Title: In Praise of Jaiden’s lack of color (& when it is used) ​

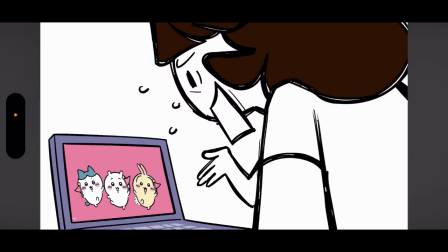248s
And now you can see the entire Chikiwa Park animation screen. I don't know if that's official or not, but it's entirely colored. And that makes sense, because what should the vocal point of the scene be?
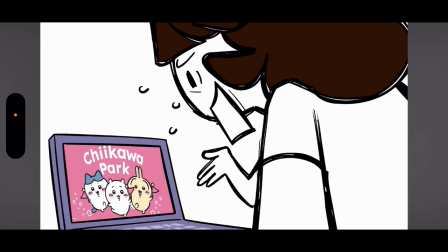260s
It should be on Chikiwa Park, that screen. Because this is not a scene that necessarily follows the rule of thirds. And if this was, like, not colored, it probably wouldn't hit as hard, quite as hard as it actually does what the vocal point is.
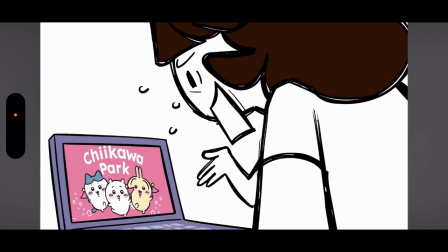279s
But it works perfectly because it's the one thing that's colored, aside from Jaiden's hair, which is pretty typical for her hair to be colored purple in these animations. And it's pretty typical for her hair to be colored brown in these animations anyway, so that doesn't stick out as much,
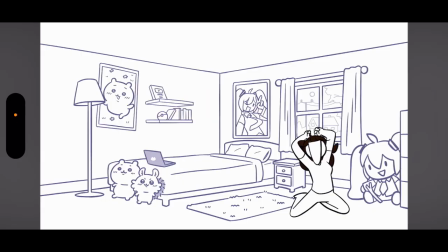294s
you know? Despite them not revealing any follow-up details at all, I was obviously frothing at the mouth.
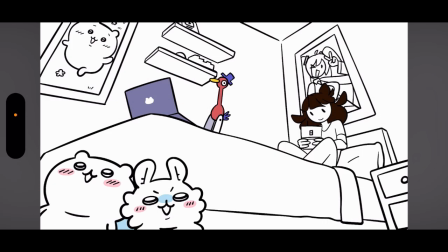299s
Over the next few months, Here's another genius use of coloring to aid the vocal point in this video. You see, this bird right here, information the refresh button and the refresh words being blue,
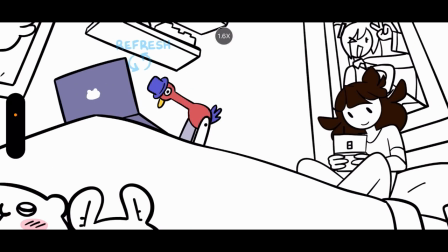315s
followed by the bird himself being colored, as that's literally what's refreshing the page every now and again.
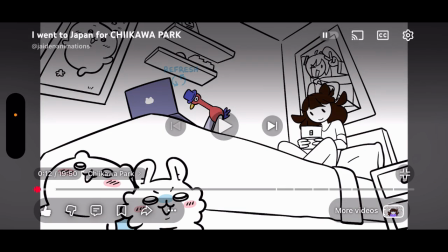323s
Plus, when Tostada, Jaiden's cat, enters the scene,
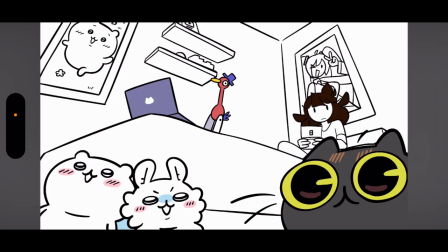327s
slowly, he's colored, which makes sense considering what the gag of what he's about to do is, or she.
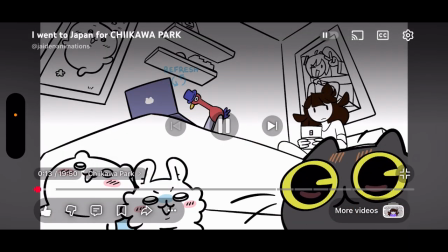333s
I'm not entirely sure actually. We'll get back to that in a sec.
Slowly started being unveiled until finally.
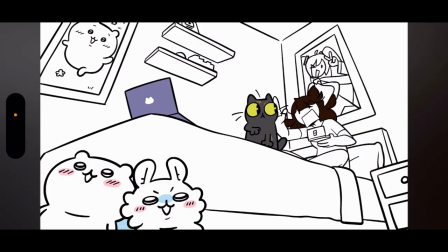340s
You see, that's relevant to the gag. The entire point of the refresh button to aid what the bird was doing, and that's why Jaiden's upset that Tostada got rid of the bird, like pushed it off, and then Tostada himself being colored.
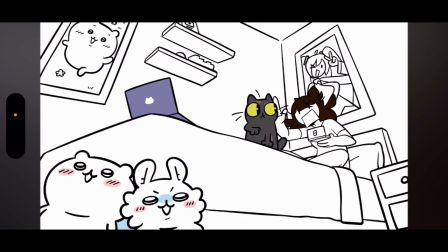355s
All of that is the vocal point of the scene, so it's colored. Hatsune Miku in this clip is black and white. It's like she's not colored because she's not the point of the scene. It's very geniusly done.
Teaser photos.
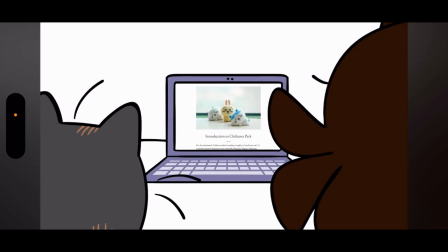368s
You could also see Jaiden's. Oh look, live action footage, but like that works because like that's the vocal point and that's colored too.
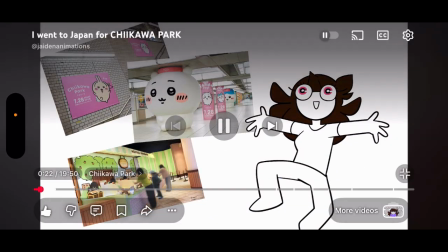379s
Oh. Look.
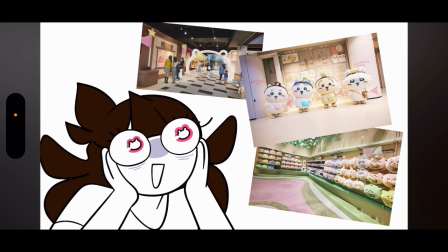381s
Jaiden's eyes are Chikawa pink, and that's relevant to show Jaiden's emotion, excitement about this Chikawa Park. As the Chikawa Park live action images are also obviously colored.
Oh my god.
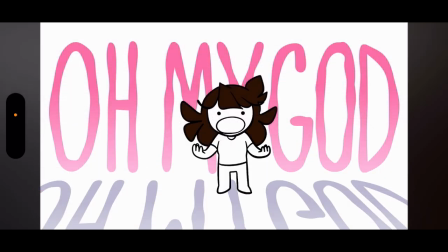395s
And the oh my god, which makes literal sense as the vocal point of the scene, because aside from that being literally what she said, she's like excited to go to Chikawa Park.
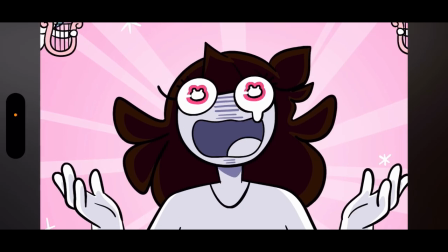405s
That's pink, right? It works.
Chikawa is real.
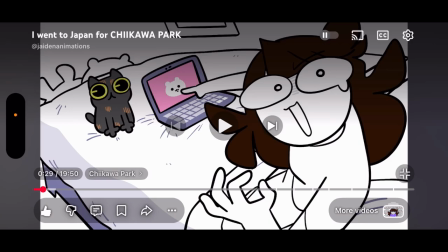409s
I had to figure out how to go. So you might be thinking, let's go back to the opening with Chikawa and Momonga.
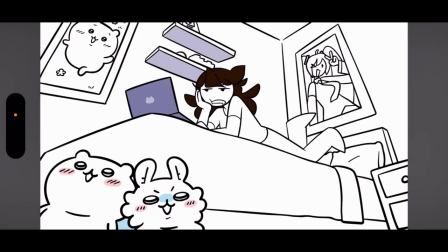419s
They don't seem relevant to the skin. Why are they like pink blushed? I'll tell you why. Because the entire point is that Jaiden is obsessed with Chikawa. And like, say this was your first Jaiden video. You may not previously know that.
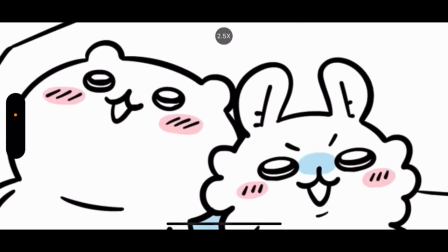436s
These two may not be the vocal point of the scene, but their colored inclusion tells you everything you need to know about
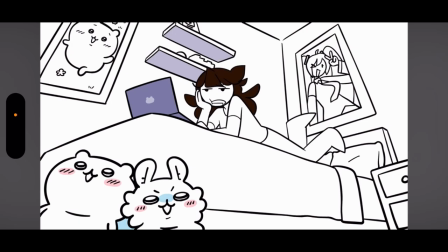446s
Jaiden as a character being obsessed with Chikawa, that being why she's excited to go to Chikawa Park in the first place.
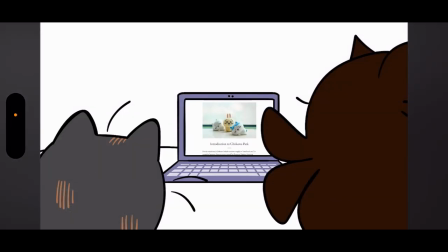454s
Basically, it's just really smart storytelling.
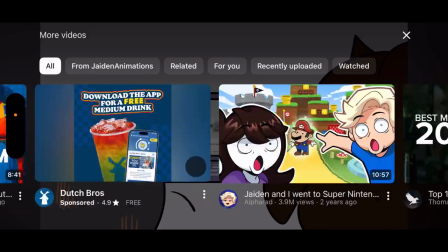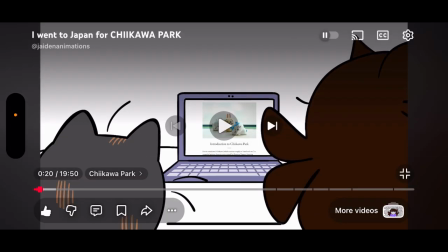462s
And that's something, like, a lot of the times when the color aids the vocal point, it's very literally done.
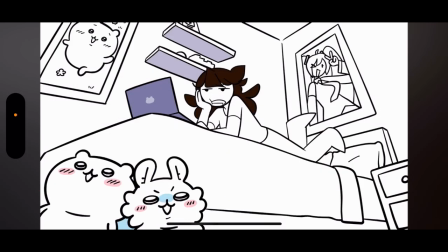468s
But there's other times when it's done in a more subtle way to showcase something else. Like the point of a character. Even just the point of a single joke. Like, it may not seem like the thing should be colored, but it is colored to aid a point.
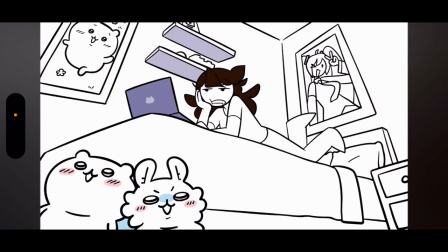484s
And I think that's very well done in the Jaiden's ADHD video.
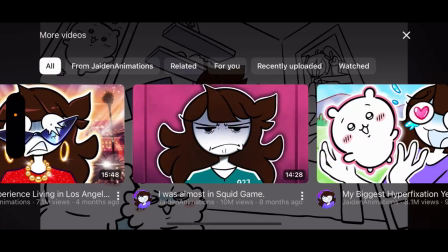490s
Which was, if I can find that, hang on.
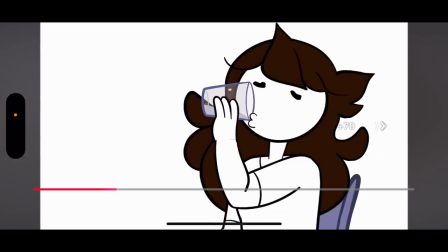493s
Like, is a teacher in one gag, and in that gag,
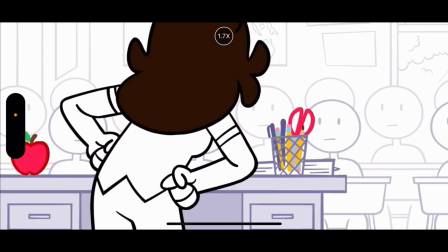498s
she has a red-colored apple and all of these colored school supplies.
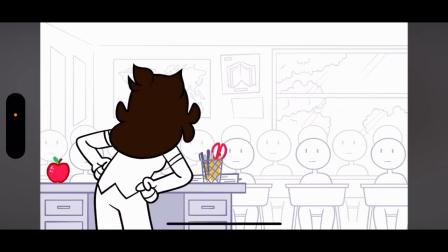504s
And that may not seem like a relevant vocal point, but it literally shows the gag that she is a teacher.
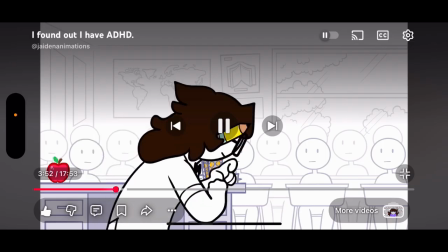509s
If you were paying it.
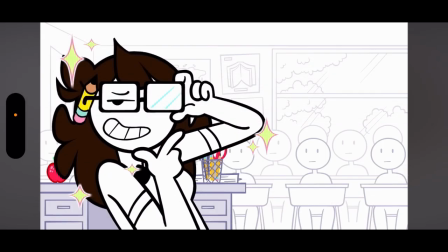511s
And like, obviously the pencil is also very well, very very well colored. It's actively colored, the pencil. And that's because it's supposed to aid the vocal point that for this gag, Jaiden's a professor, right?
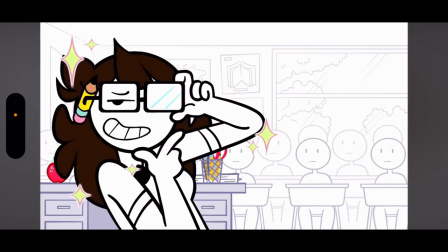525s
That wouldn't work as well if it wasn't for the fact that these background objects that clearly implies what the point of the gag is are in fact colored. It's a very genius move. And as for the stars being colored, I'm not entirely sure.
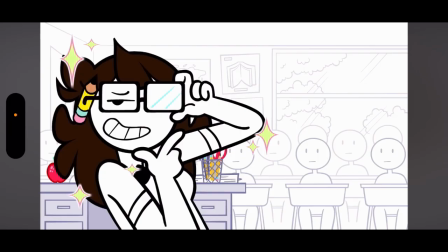540s
I think it's to like aid Jaiden's being a professor as well. I'm not entirely sure, but it works very well. And I could keep going on and on like this, but I gotta end the video somewhere. I don't really want to keep the video going on for too long.
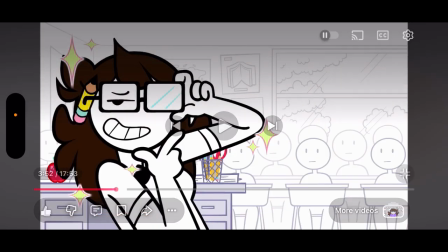554s
You probably got the point by now. It's a very genius directorial choice out of Jaiden's videos.
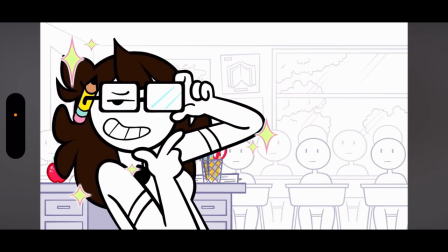560s
I've been noticing a lot recently. For like, since 2020, like 3 or 2024, in fact. It's insane. It's very smart, and I thought I'd finally talk about it.
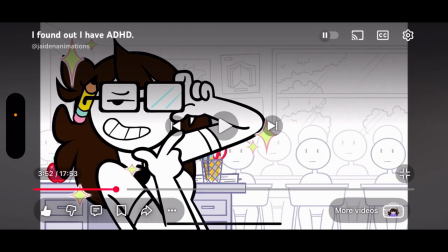572s
So, yeah. I don't really have, I hope you guys enjoyed the video. I'm not entirely sure what I'm going to be doing next.
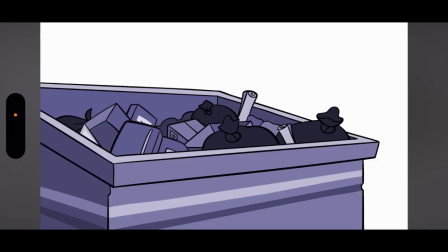578s
Actually, I do have some plans, but I'm not entirely sure what my very next video will be. I have, like, a few thumbnails ready, but we'll see.
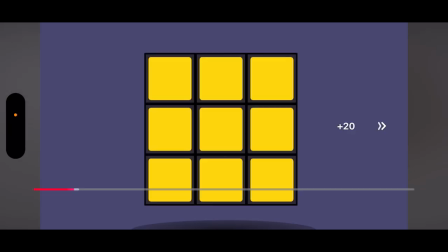586s
And, hope you guys enjoyed the video, and, that's about it. Bye-bye.